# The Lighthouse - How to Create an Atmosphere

There are more technical details in how this film was shot than I could lay out in this video, like the choice to shoot on lenses that are almost a century old,
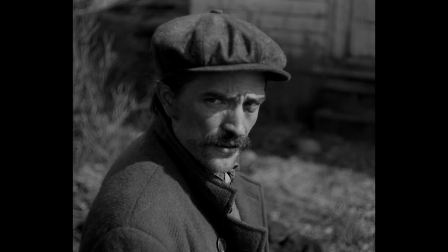(4:13)
giving many shots the very specific texture where the image is out of focus and vignetting at the edges of the frame.
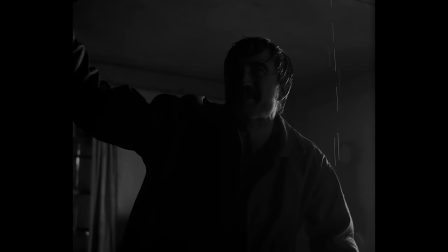(4:20)
But the key to notice here is that no aspect of the cinematography was arbitrary.
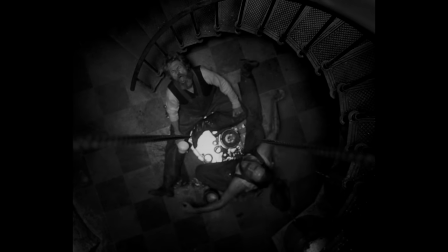(4:25)
Each decision was made to serve the atmosphere Eggers was trying to create.
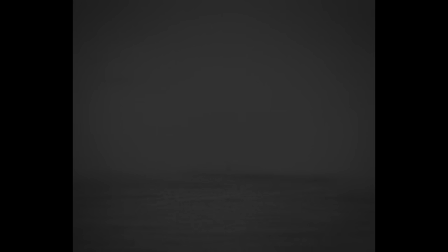Sound is a vital element of atmosphere.
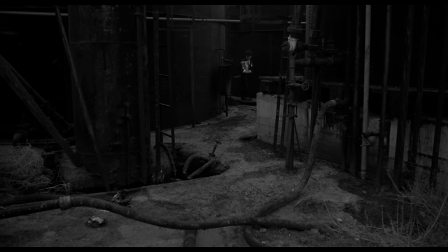(4:42)
In fact, when I think of atmosphere in film, I usually think first of David Lynch's Eraserhead, and
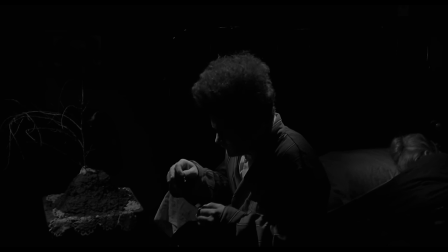(4:56)
the way sound design creates an entire world surrounding the characters in that film.
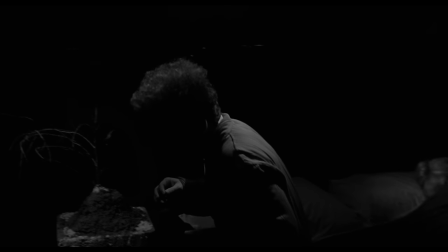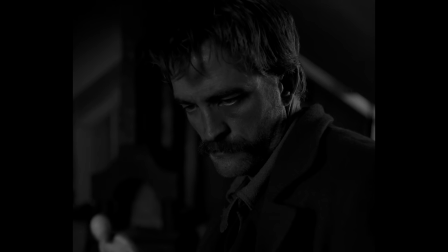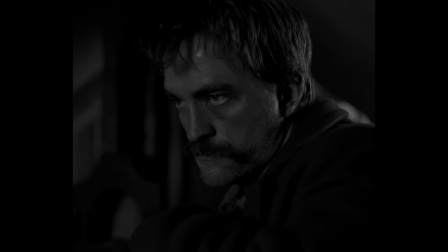(5:13)
The Lighthouse similarly uses sound design to remind us of the forces
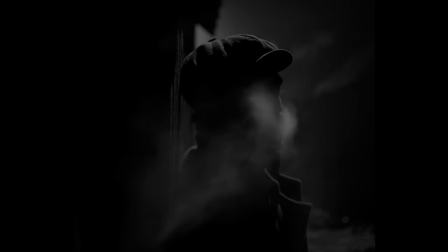(5:18)
that are constantly just outside the frame surrounding our characters.
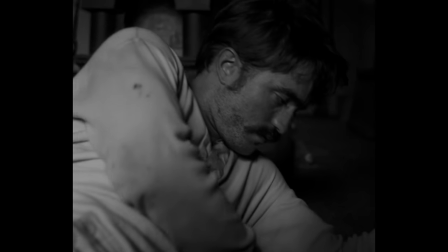(5:24)
Whether it's the wind, the
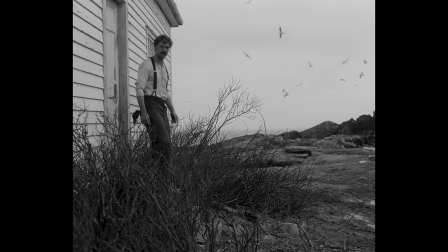(5:30)
waves, the seagulls, the rain,
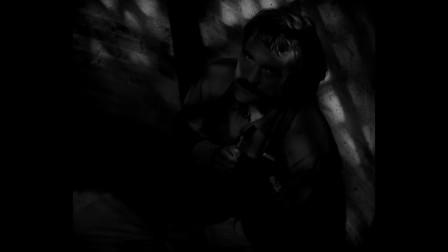(5:39)
something more sinister and mysterious, or the foghorn.
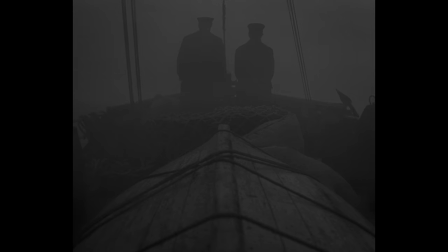(5:47)
The foghorn that feels like it never stops.
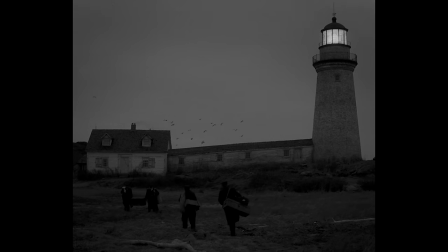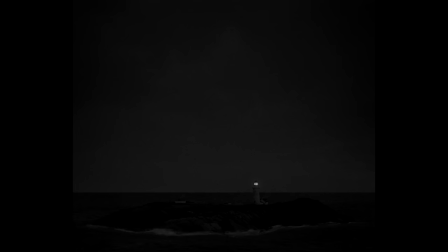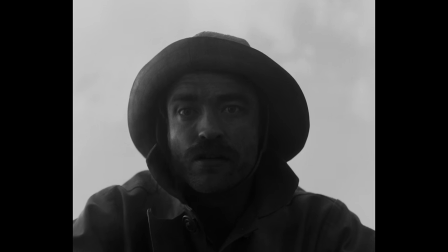(6:05)
You get the feeling that the Foghorn alone could drive these men to madness,
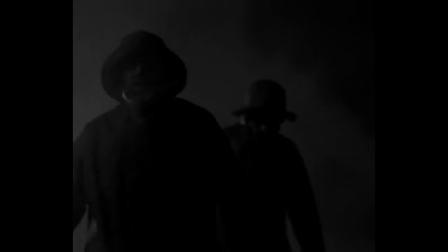(6:11)
might even drive the audience to madness.
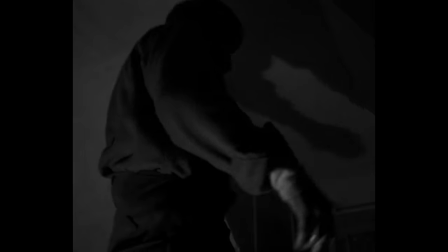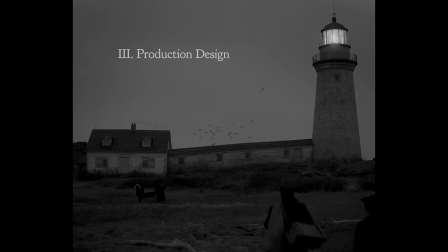One of the impressive things about the lighthouse is that Eggers and his crew found a piece of
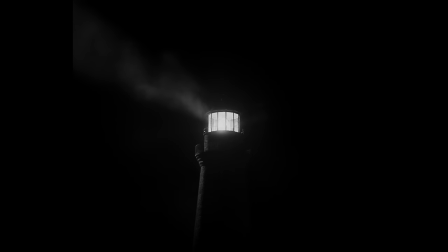(6:39)
rock on the coast of Nova Scotia and built a working lighthouse and the accompanying buildings,
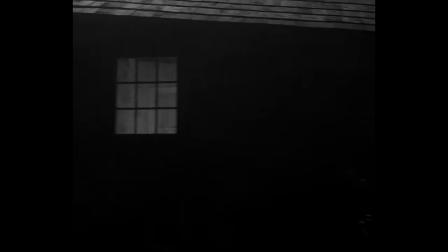(6:45)
shooting on a real location with real elements battling actual
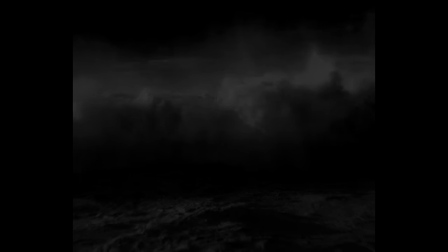(6:49)
weather makes those elements ever present in the film's production and
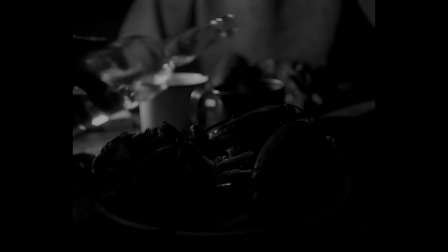(6:54)
then in the film itself. Eggers and his team's close attention to period detail when building these sets,
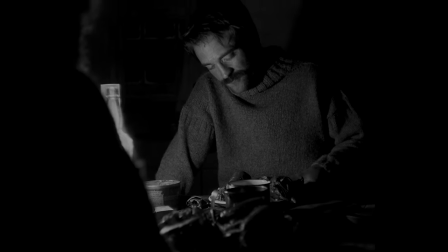(7:02)
designing costumes, and writing dialogue all work together to create a feeling of a specific time and place.
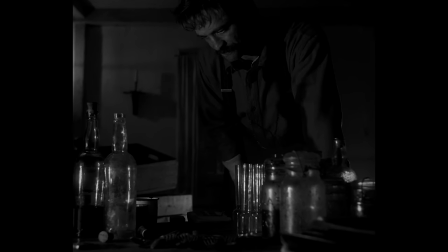(7:08)
And while period accuracy in a film doesn't always create atmosphere, a world that has a lived-in quality does.
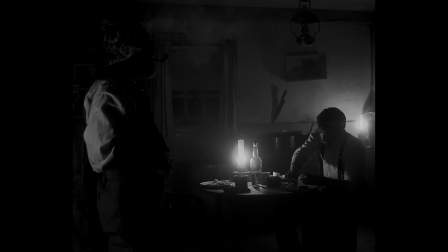(7:15)
That quality extends the world of the film beyond its running time, creating an atmosphere that feels like it exists outside of our characters in the moment the story is happening,
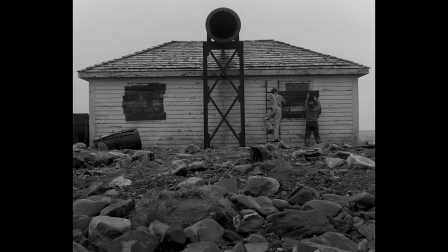(7:26)
as if it haunts this place long before they show up and after the story ends.
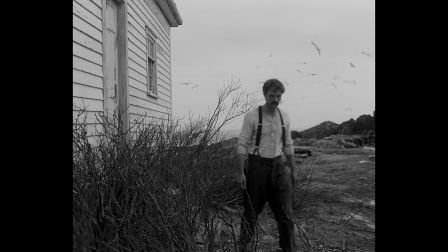(7:31)
But it's not just these elements that create atmosphere, but the way they're presented. If we return to the script, we can see how deliberately elements of the atmosphere are introduced, a few at a time, placing emphasis on each part of the atmosphere as it assembles.
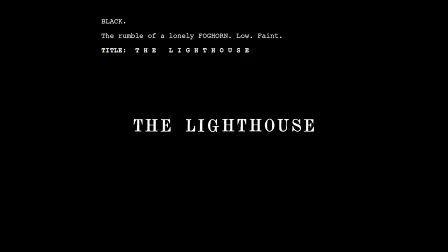(7:49)
We hear the foghorn before we see anything, and the first thing we see is fog.
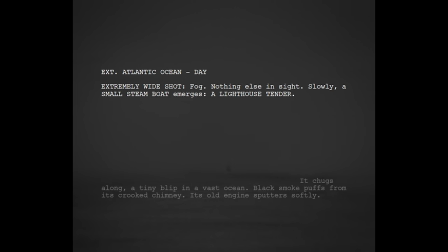(7:57)
The mechanical chugging of the ship might as well be the engine in the foghorn room.